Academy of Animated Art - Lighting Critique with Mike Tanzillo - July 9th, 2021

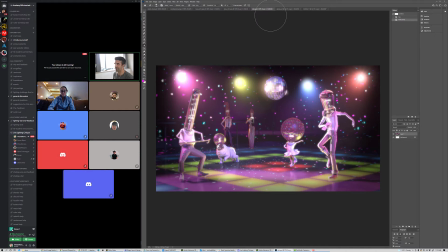20:46 I'll grab it here after that. After I get Ruby and Julia here. Okay, cool. So Ruby, sorry to make you wait this long away from your family, but I think it looks good. I think you did a good job. I realized I just did that. I do that sometimes.
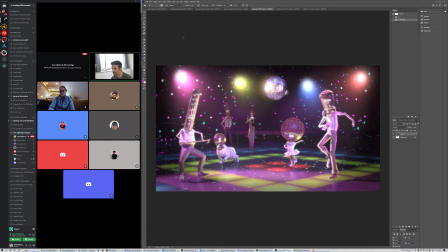21:02 Sorry about that. Yeah, I think it's looking really good. The only thing that I think that if you want to keep twiddling with it, if you want to keep adjusting this and noodling it, is the floor tiles can get a little bit brighter themselves too.
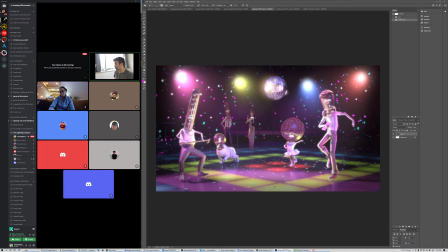21:20 Just because they're like light generating elements, they actually have some emission to them. So I'm just looking at like this and this and this, and it feels a little clamped down. So maybe just boost those up a little bit. But overall, like this is a good exercise just to get like comfortable with using Nuke and the node-based workflow.
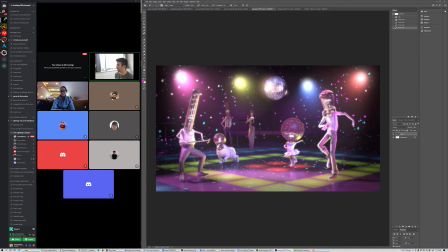21:40 So if you feel like you've accomplished that, I think that you're in a good space to just stay in your spaceship there and continue. Just kidding, that's cool. But I think you're good to move on from this if you're ready.
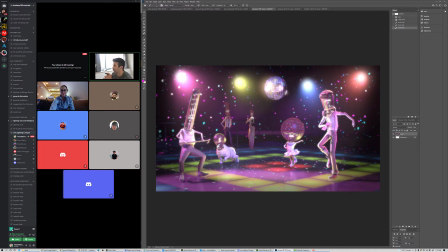21:54 Awesome. Okay. Yeah, no problem. Thank you. No problem. Good job. You did that really quickly, which is like these files can be a little janky sometimes, so you did a really good job at that.
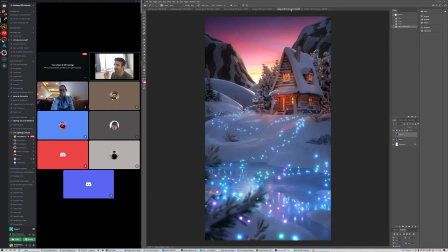22:03 Yay, thanks. Yeah. All right, Julia, this is the updated version. This is the previous one, and yeah, it's looking beautiful. I think it looks really good. I love the variation in the glowing elements. I love that you've added a couple different colors here.
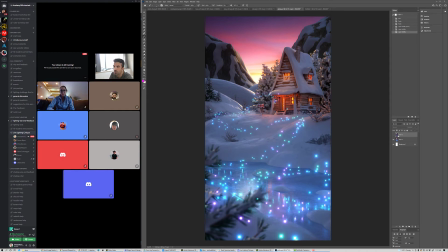22:20 I think that's really cool. I do, seeing this now, I do think, I love that you've emphasized a little bit more brightness in the foreground. And I think you might be able even to push that a little bit. And the idea, not necessarily, I think the foreground's looking pretty good,
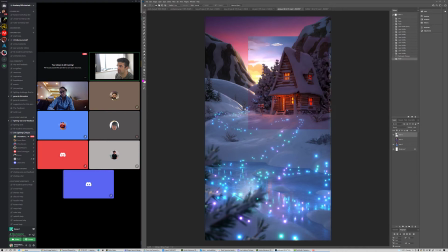22:37 but like maybe brightening up the house a little bit and kind of, that's not what I want to do. And kind of, and even pushing this light a little bit further out from the house.
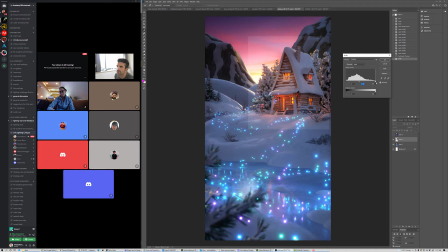22:50 Let's see. Because I think that pushing that element just a little bit harder, I erased too much, but you get the idea.
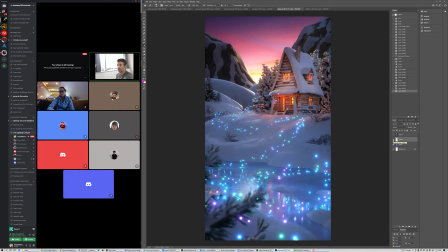23:08 I think it can really center our focus there. And then the other thing that you want to do is with these mountains, I love the way that this sun is kind of kissing the side of this and then kind of going darker over here.
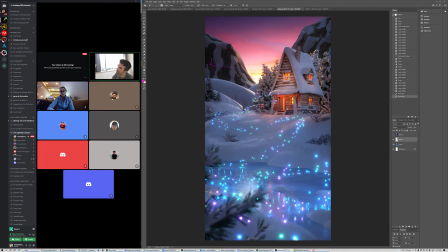23:22 I think that we could do the same thing on this side and get a little bit of light over here, kind of wrapping around. And then I'm wondering if there's a way
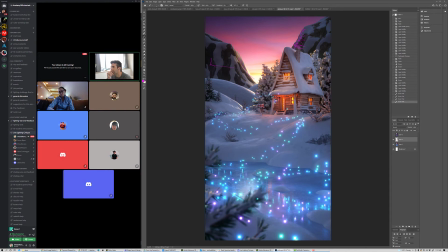23:34 of getting some more shaping on this, like the front side of the mountain. Maybe it's just a matter of darkening it just a little bit more. And then the last note that I have is, let's try, and I guess it would be more like, because we've got the bright sun hitting here, we're going to have it over there.
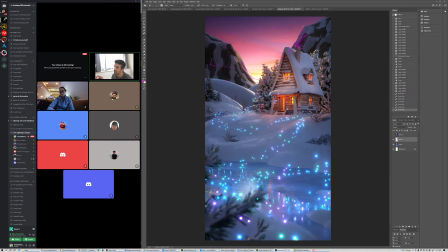23:52 I want to incorporate some of this color, this kind of reddish sky, into some of the maybe even just the hills back there and allowing the blue to be here. So I think just having a very subtle bit of that red color in here, I think would help out a lot.
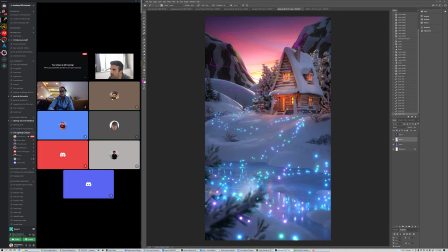24:11 But everything else is looking really nice. And then last thing, and this is why snow is so difficult, is like some of the snow in these trees directly around the house.
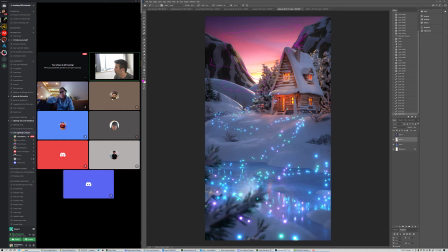24:30 It's when it starts to get hit with warm light, it starts to kind of look a little bit dirty. So I like the way that this snow down here is this nice kind of blue, clean, crisp color. I think we should desaturate or pull out some of the warm values, even though like they're getting hit from these things.